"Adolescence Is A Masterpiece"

The first 2 episodes are really fast paced and take place just after the crime has happened.
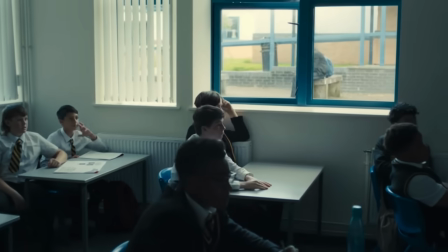[4:12]
The sudden spring into action is captivating, and with how much is happening,
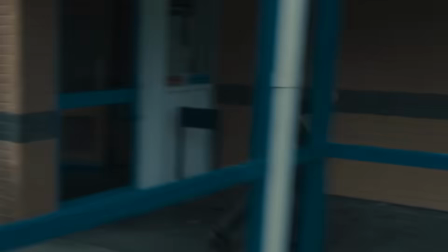[4:17]
you feel the stress and sudden rush that all the characters are also experiencing, as this isn't a usual thing. But then in episode 3, the pacing shifts to a slow 50-minute talk between Jamie and his psychologist,
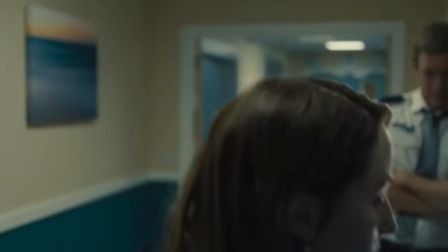[4:29]
and it's set 7 months later, and we really get to see how even after 7 months,
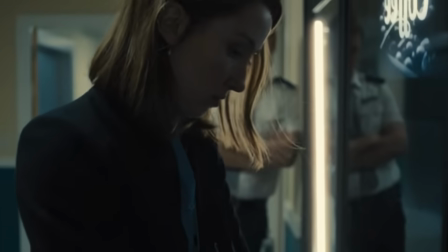[4:34]
even though the fast urgent energy has died down after the aftermath, we
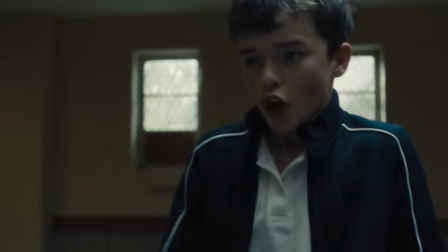[4:38]
now see how this has lingered in people's minds, and the pacing slows down to a more psychological manipulation moment. And then in the final episode, we jump forward to a year and a month after the incident first happened, and the pacing shifts again, and it feels almost too normal, and this one shot captures what normal British life is like, rather than trying to mimic normal life, because we see it unfolding in front of us,
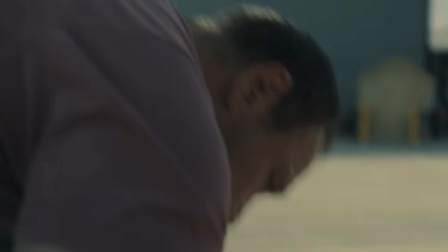[5:05]
and how this then snaps into something more drastic within a few moments is so real and so truthful.
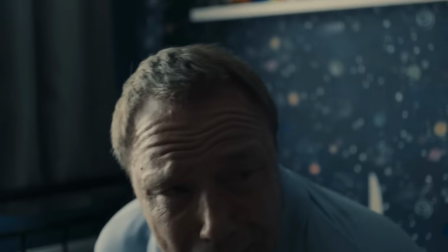[5:11]
The acting to pull this off is absolutely incredible, because they don't feel like characters, they feel like real people.
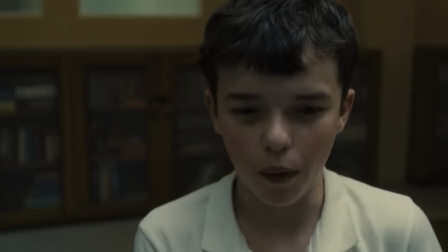[5:19]
The actor who played Jamie, Owen Cooper, I mean, give this man an award right now. Considering the actor has never done acting beforehand is so impressive,
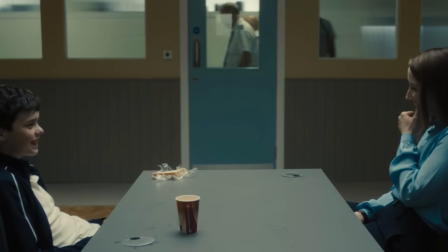[5:29]
especially in episodes like episode 3, where he literally had to just sit and talk for 50 minutes straight. To be able to memorize all that at his young age is so impressive, and his performance is so truthful.
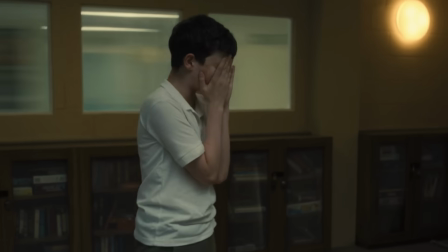[5:42]
He gets the emotional moments so perfectly of when to keep quiet and when to lash out,
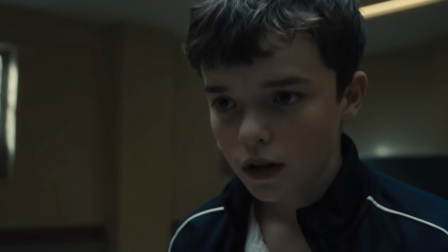[5:48]
that it feels like you aren't watching an actor, which with most child actors most of the time you do.
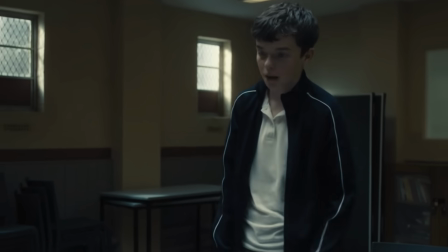[5:55]
Instead, it feels like you are witnessing Jamie fall apart at his young age as he comes to terms with why he committed the crime. The dialogue and script is so raw and builds so cleverly, to 1 minute feeling like everything is going well, to seeing how moments in real life can be manipulated by an agenda.
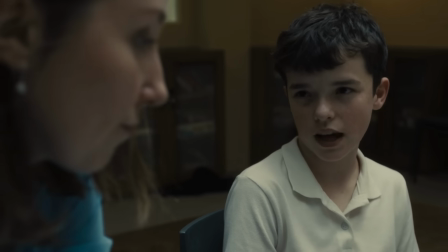[6:15]
Episode 3 is perfect for this, where we see Jamie and the psychologist form conversations that slowly build and twist
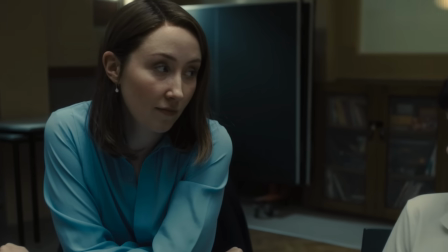[6:22]
to outbursts of unfiltered dialogue that adds to this immersive experience.
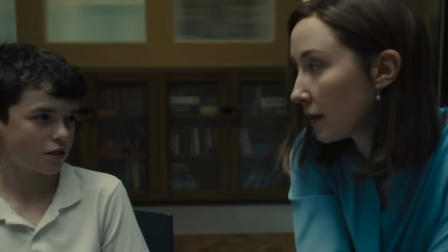[6:27] Did I scare you when I shouted? Could you tell me what these emojis are? How embarrassing is that? Getting scared of a 13-year-old.
And the creatives on purposely used real life to inform this dialogue. That's why it doesn't feel artificial.
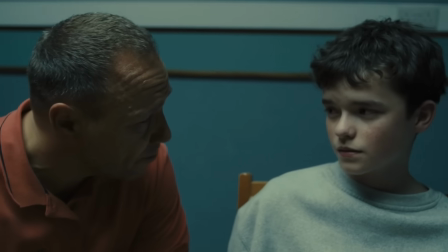[6:40]
They would ask Owen what he would say in this moment, so that it would actually come from the mouth of a 13-year-old boy and not feel unrealistic.
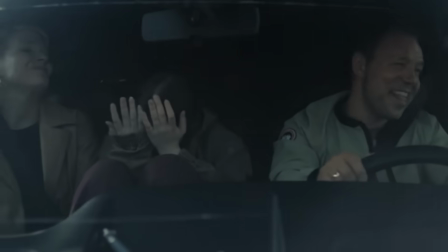[6:49]
And moments like episode 4, with the talk about memories of young dating between Jamie's mum and dad,
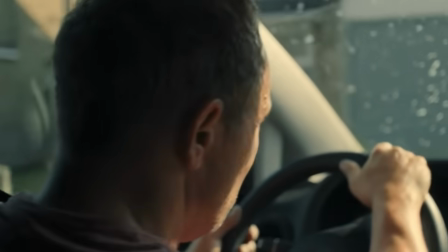[6:55]
were moments from real life that the two actors had been through, so they could just talk about it and make it not feel makeshifted together. And what this means is that the show didn't hide away from the harsh realities of life,
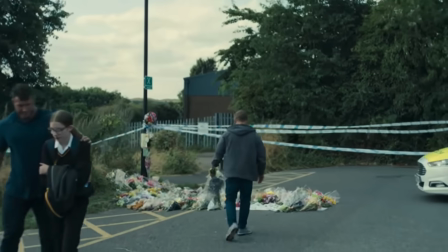[7:07]
and instead created an atmosphere that unfortunately felt very unnervingly real, which you're not used to seeing TV capture that so perfectly. Let's take episode 2 for example. If anyone has ever been to a British public school, you know exactly what it is like.
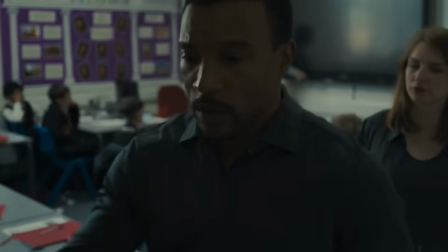[7:24]
It is hectic. There is so much going on all at once, and so many different personalities that a lot of the time TV shows try recreating it,
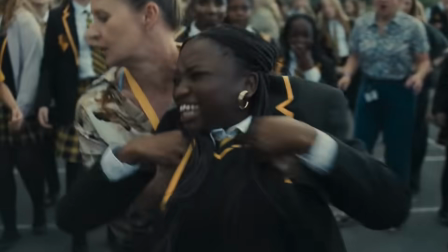[7:33]
but it just never feels right. It either feels artificial or feels unrealistic, because TV shows have either amped up the drama so much and make everything so serious that it would just never happen in reality, or TV shows make schools seem so chill that also would just not happen in reality and doesn't feel realistic. Because of the concept of this show and how it is shot and the complexities of it, it's the first time where I've ever felt like this show actually captured what the environment and atmosphere of a British school is like, and it does it so perfectly.